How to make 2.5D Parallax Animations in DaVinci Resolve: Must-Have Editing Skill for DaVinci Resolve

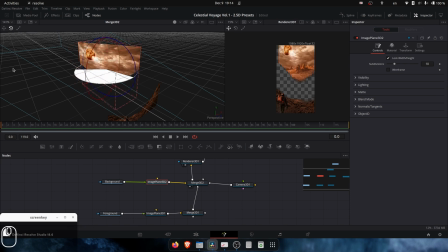(8:16)
See, it's rotating here. It's a 3D plane, so we can do whatever we want. All right, we can also rotate something like this. And if you don't like to work from this one, so you can just go to
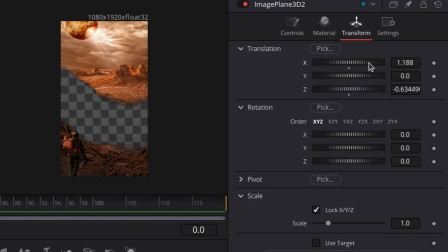(8:30)
image plane, transform, and do the same. Position goes up, go down.
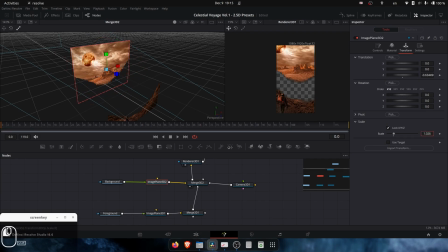(8:36)
Rotation, it's the same. Let's scale it a little bit. Scale it.
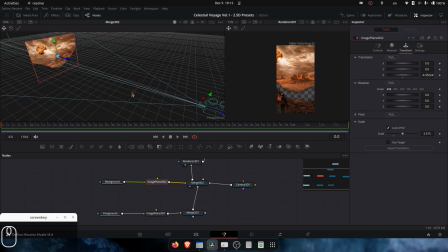(8:41)
Now it's like a movie set. Far away, but very big. The foreground is already starting to be very close to the camera. And we can do something like that. If you want to really make a small dial, so you can play like this.
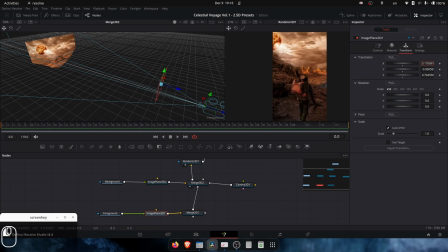(8:58)
Far away, closer. But we don't want to animate the foreground, we want to animate the camera. So for the first composition, maybe something like that, right? This is why you should really clean the background. You should really clean the PNG alpha, but this is for the tutorial.
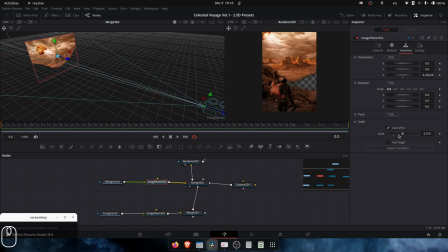(9:17)
Once again, we need to extend to scale the background, something like that. So we will get the illusion that the astronaut is very, very far, is already far away. Maybe don't put the background, just take the original image and scale it.
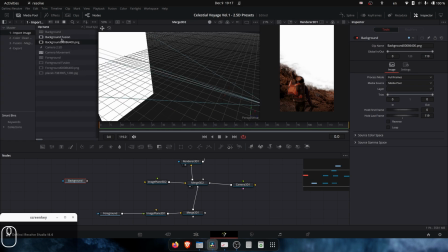(9:35)
Let's go to the media pool and take the original image. Now we have the original image.
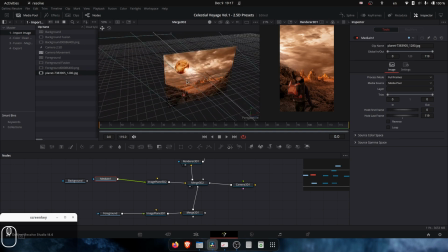(9:40)
This is the original image, by the way. All right. This is the full original image. So you will have two astronauts. And this is the, I don't know if you can see it. And this is the PNG.
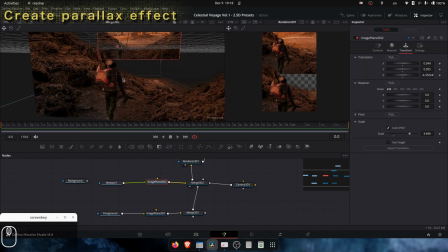(9:52)
So the camera is looking from here to here. So this is here to here.
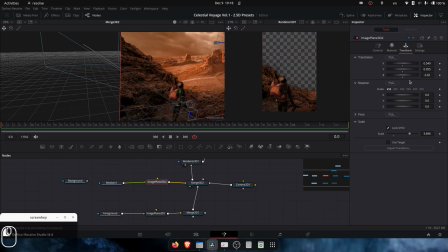(9:58)
it's not getting bigger, it's getting closer. You see it's getting closer. It's on the Z axis.
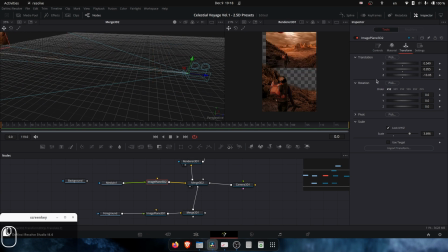(10:03)
It's getting closer to the camera, but we want to make it bigger. All right, now it's looking. So it will be the horizon, the big horizon. And we don't see the astronaut here already. Now, to really sell the effect, we want to make the camera move. See? Oh, now this is the selling of the effect.
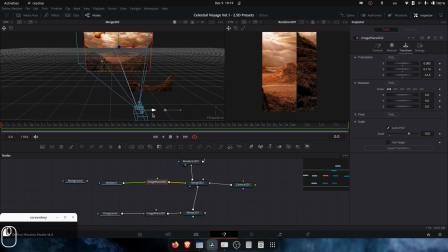(10:21)
See? We have, oh, you see? This is the background. You see the small astronaut here because the camera is seeing it. And we have the camera here. So we can need to start from here. We can start, sorry.
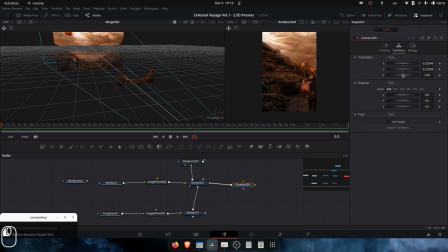(10:37)
By the way, we can go to the camera and go to transform and create this nice illusion. We can go up to down here. You can create dolly from down to up, like something like that, like he's discovering.
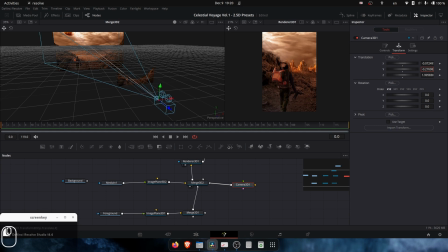(10:53)
Let's start from here. We can animate something like that. Very nice. We can sell the parallax. Or I like it from the left to the right. It's up to you. So maybe something like that. This is why we have to clean the PNG, but it's okay.
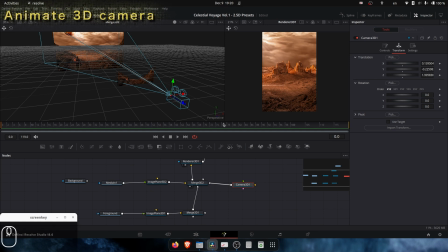(11:09)
Let's start from frame 0. I want to make the key point here.
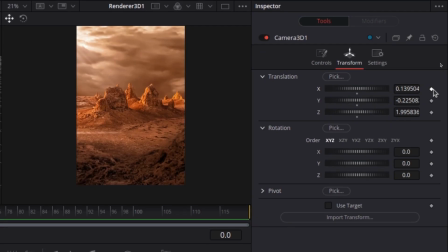(11:15)
This is the first key point. All right. And this we will go.
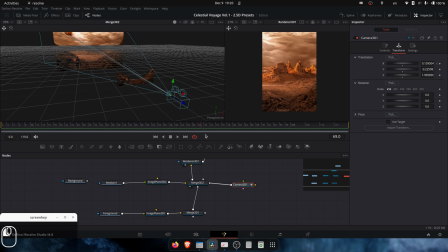(11:21)
This is the first keyframe. No, sorry, no keypoint. First keyframe. Let's go until frame 100. And I want to move it until we will see the astronaut. Something like that. It's okay. So we have this nice animation. See, very nice moved animation.
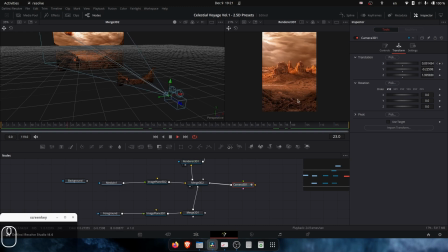(11:39)
Just need to give it to render. Very nice. And let's give it to render. Now we have this nice animation and we are selling the effect. All right, hope you like it.
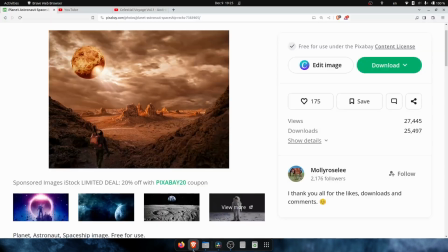(11:49)
Thank you, Molly, for this amazing image. I really like it. Thank you for your help.
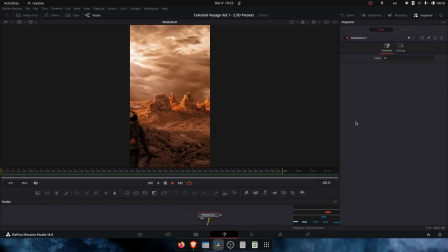(11:54)
Feel free to leave a like, comment, share, whatever you want, and even subscribe to the channel. And also, if you go to my channel, you can view the full series of Celestial Voyage Volume 1.
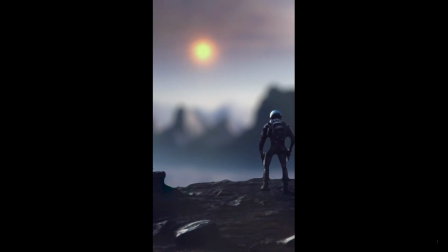(12:06)
Hope you like it. See you soon on the next video, where I will show and demonstrate how you can create this in Blender.
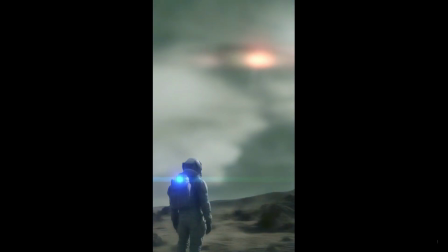(12:14)
Blender, it's a little bit more versatile when you're looking at 3D, but the combination between DaVinci and Blender are amazing, so why not? Hope you like it. See you soon.